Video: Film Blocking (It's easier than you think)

shoot, I stepped on my glasses. Crap. Before I talk more about this cute little diorama I made, I want you to watch this on my phone.
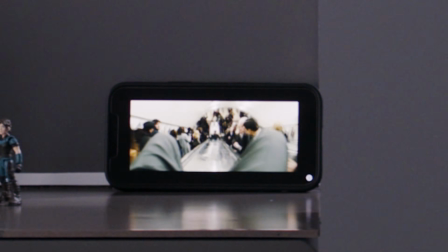Movies have lots of cool scenes with like guns and fighting and stuff,
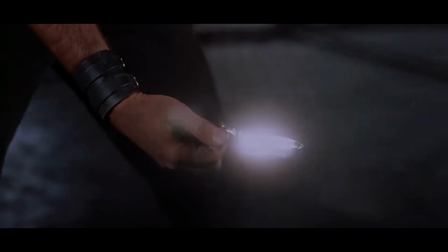and more guns and knives and explosions.
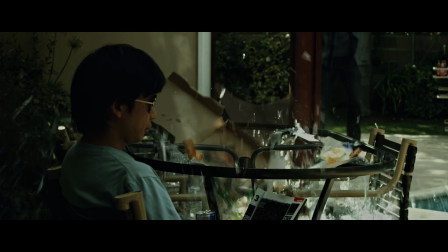But every single time I watch a movie, I notice that most of the movie is just two people talking to each other.
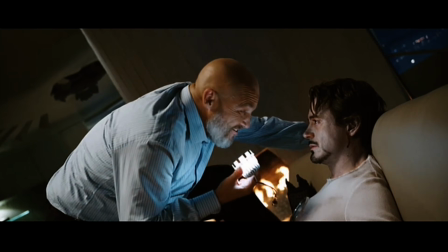If you watch a lot of movies like me, chances are you've spent a good part of your life watching two people talking.
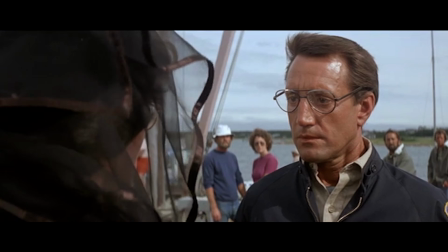So let's talk about how directors take a boring thing like two people talking to each other and make it interesting.
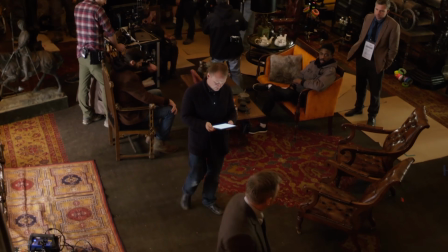Where an actor is and what they're doing and where they're moving, this is called blocking.
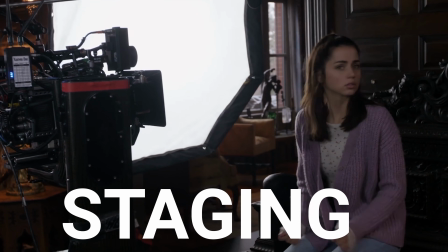Staging involves a camera in relation to where the characters are moving.
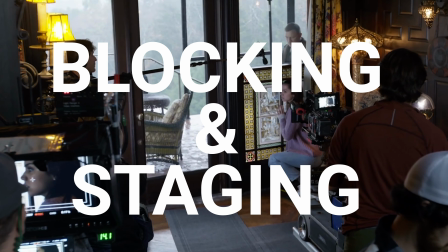So blocking and staging are important to understand.
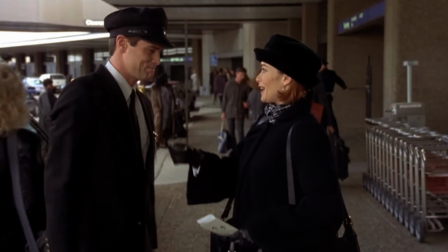The simplest way to film a scene so you can edit it together later is with the triangle method.
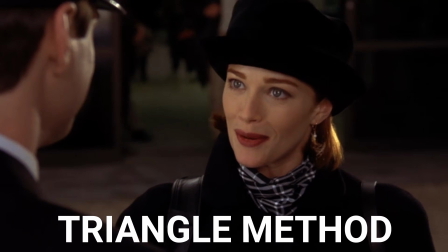So there's two people talking to each other and you film the wide shot.
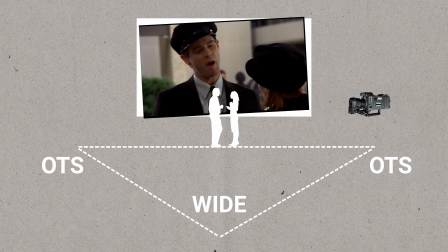Then you go to one side and you film an over-the-shoulder shot, and then you go around the other side and you get another over-the-shoulder shot,
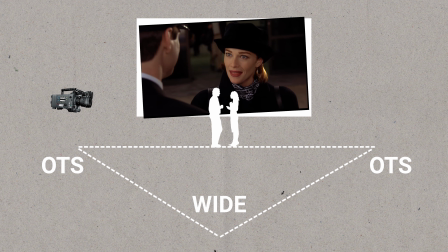and now you filmed in a triangle, so we call it the triangle method, and that's how you film a scene.
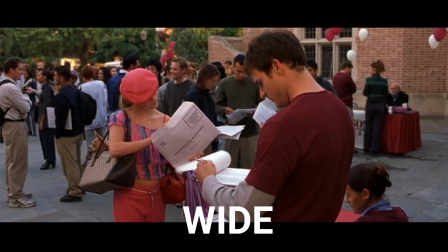Now, this is not a very creative way to do it.
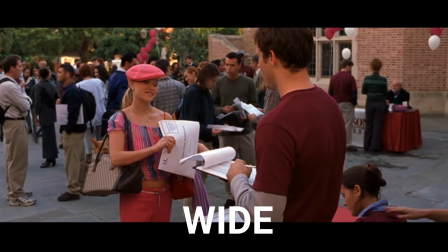Some directors say that this is how they film when they're not feeling extra creative or they're not really sure how to cover a scene.
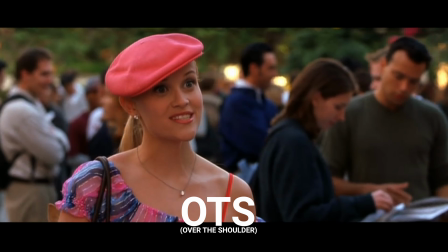They just remember the triangle method and they're done.
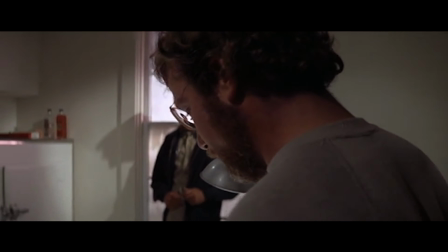Now, if you actually want to do blocking and staging that has anything to do with the story, you need to understand the scene that you're filming,
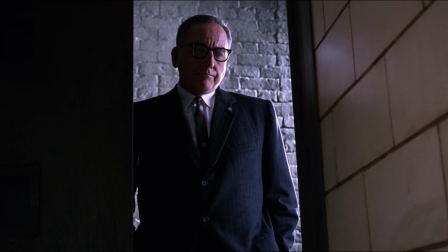and specifically power dynamics in the scene.
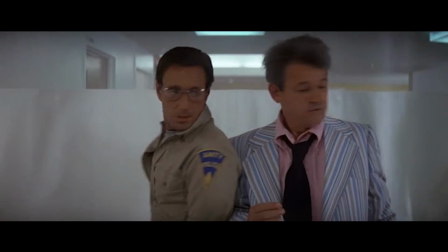Usually in a scene, there's going to be a winner and a loser. Understanding these power dynamics can help us film a scene in a more cinematic way.
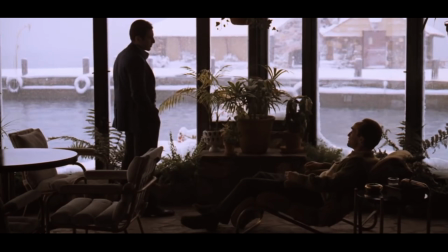If the person is winning, they can be standing and looming over another character.
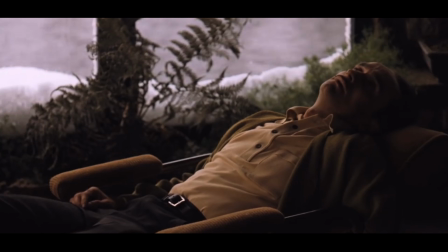If they're losing, they can be sulking or sitting low in a seat.
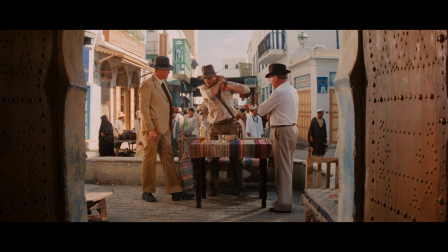Something that great directors do is they show the power dynamics in a scene, but they also create shapes with the actors.
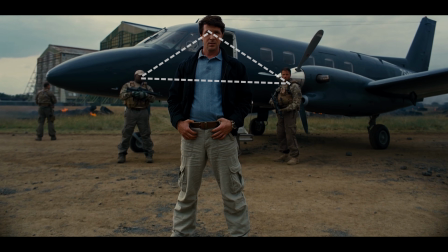You can see here a triangle shape. What these shapes are doing is they're controlling where the audience is looking.
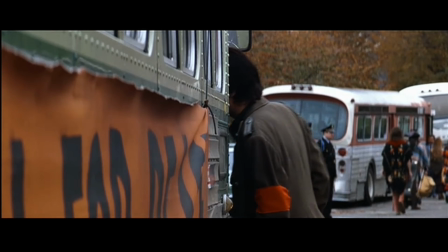It's saying, hey, look at me, look at me. It's creating these lines.
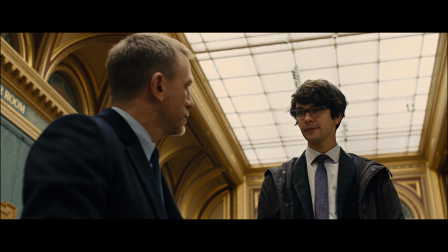So an experienced filmmaker will use lines to draw the audience's attention to what is most important in the shot.
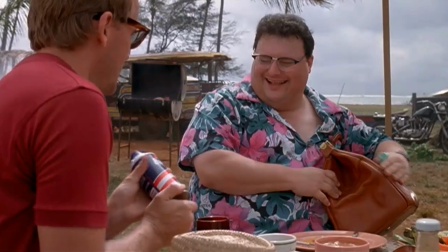Now, if two actors are sitting and talking to each other for like 2 or 3 or 4 minutes, it can get kind of boring.
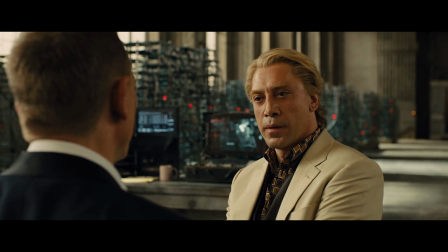So a great rule of thumb is to move the actors every like 20 to 30 seconds.
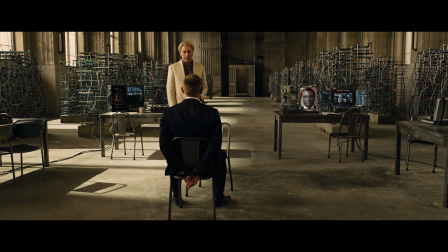Have somebody stand up and move to the other side of the room. This is happening all the time in movies.
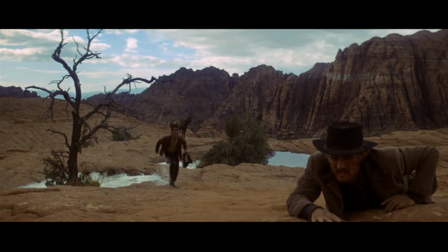Actors are moving. And what this is doing is making a more interesting scene.
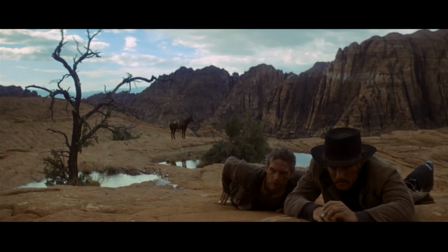It's showing the power dynamics in a scene, and it's keeping you interested, making the scene not boring.
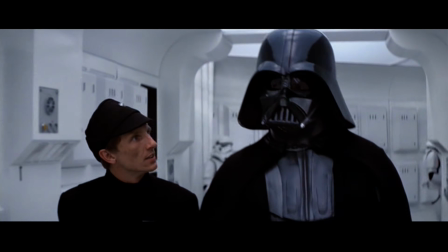That's our number one goal. Not boring is better than boring.
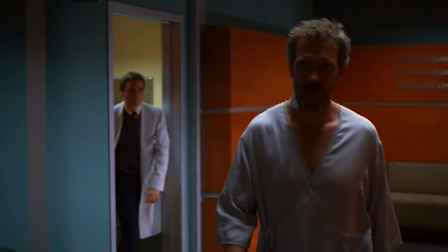In a lot of TV shows, you'll notice that characters are always walking for no reason.
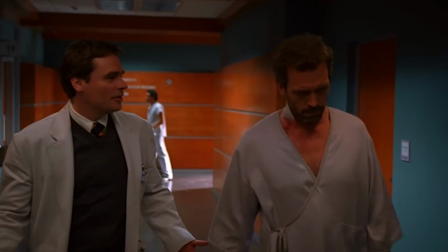Well, this makes the conversation a lot more interesting because the characters are doing something,
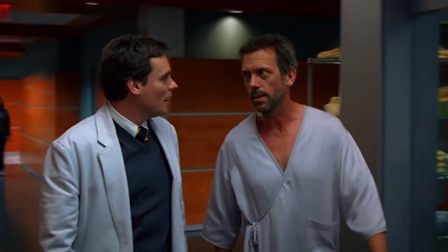and it drives the story forward in a visual way.
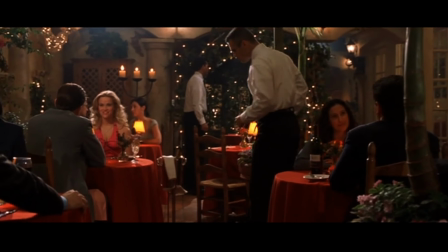Now, when you're shooting coverage for a scene, it's really smart to start with a moving master.
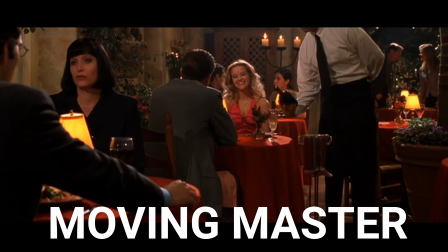Now, a moving master is a wide shot that's moving, and this movement is creating interest.
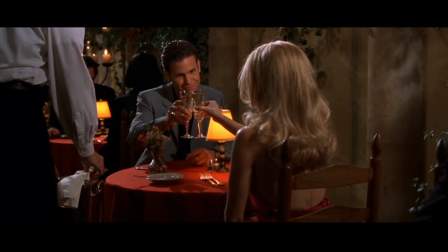So you film your moving master, and then you go in and you get your coverage, you get your medium shots, you get your close-ups.
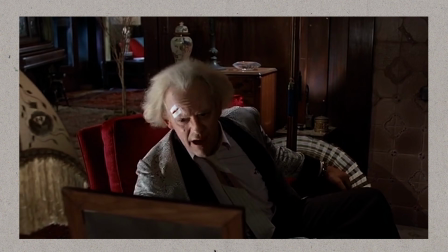Let's take a look at some fantastic blocking from one of my favorite movies, Back to the Future. Starts with Doc sitting down.
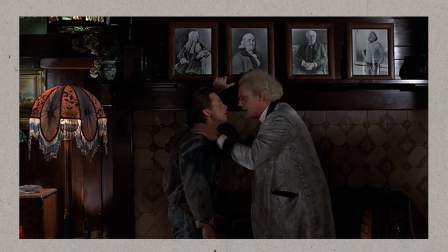Now they both stand by the fireplace for a moment. Now Doc sits back down and Marty sits back down as well.
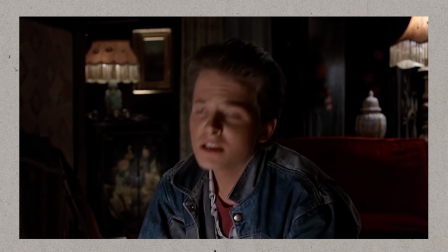Now we go in for some coverage.